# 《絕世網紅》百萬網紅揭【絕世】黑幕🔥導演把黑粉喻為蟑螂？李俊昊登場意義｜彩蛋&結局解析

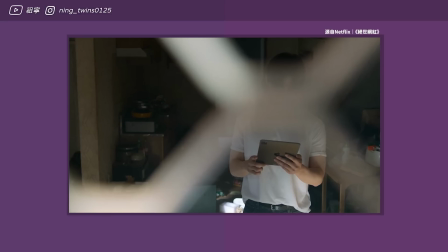[12:21]
平板响起了通知吸引了打扫的牵截人员導演這裡也算是刻意遮住了李俊浩的臉
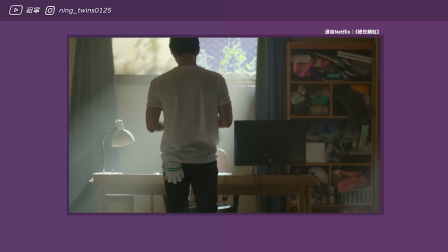[12:29]
應該是為了給觀眾驚喜清潔人員拿起平板來看,點開了社群媒體
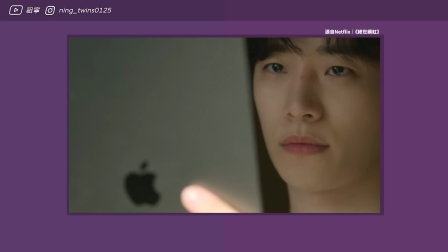[12:34]
最終從平板背後漸漸露出了李俊浩的臉
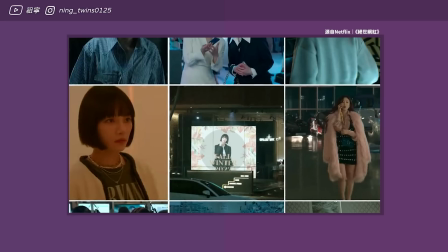[12:37]
接著跳進了平民徐亞莉是如何從平民變成了頂級網紅的快簡
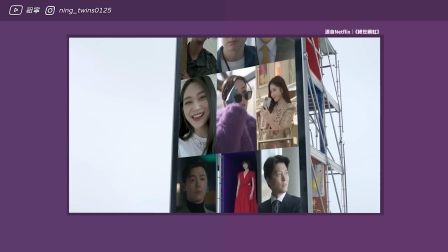[12:44]
畫面中一個大平板堆滿了亞莉成為網紅的各種回憶而亞莉像個芭比娃娃一樣站在最下面
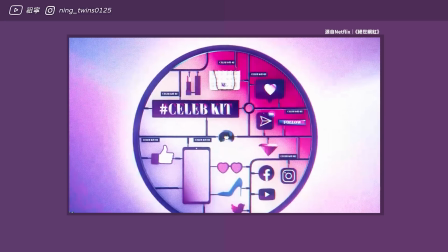[12:51]
片頭就有個像是玩具零件的動畫也隐隐的可以让人感觉到网红也不过是娱乐人们的玩具
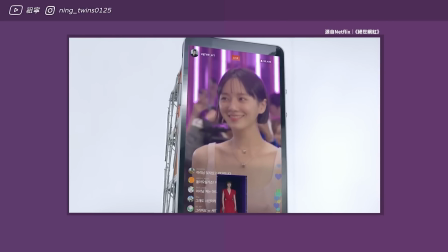[12:59]
而平板其实就是一个窗口让人们看到网络世界的窗口
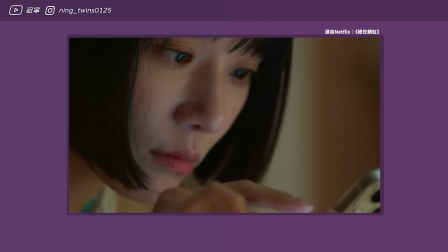[13:03]
当初亚力就是这样一头栽进了手机里的世界才成为了网红如今一个平凡的清洁人员
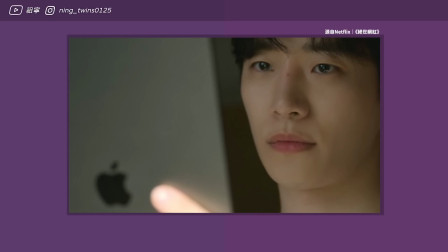[13:10]
拿到了这个平板看见了亚力从平民崛起的网红生涯最后露出了微微的一笑这个过程其实就很像当初亚力
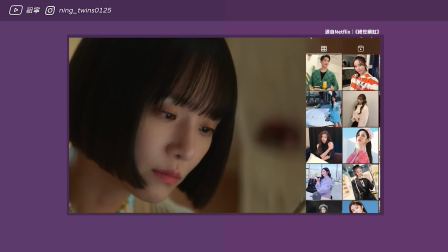[13:18]
开始接触Instagram的过程其实也就在讲我们每个平凡人
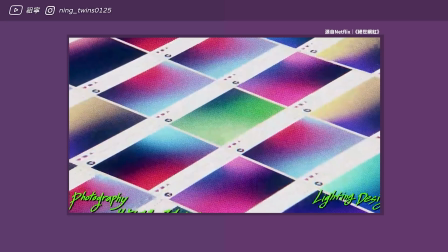[13:23]
都可能被这无光死射的网络世界给吸引电子产品就犹如是任意们一样带人们示意的穿越数位和真实世界
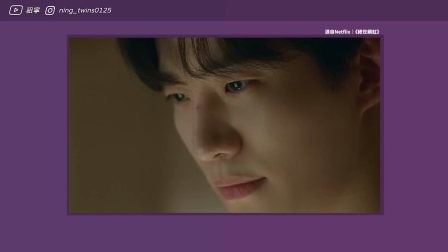[13:31]
但要不要一头栽进去是每个人都可以做的选择不论是平凡的清洁人员还是化妆品上门销售员
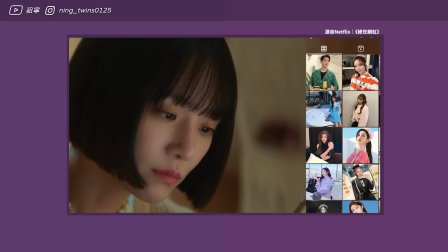[13:39]
可能都会莫名的掀起网络的旋风喜欢今天的分镜解析吗喜欢当然就要帮我按下like哦订阅我的频道让我们一起追剧吧我是竹林下部剧见拜拜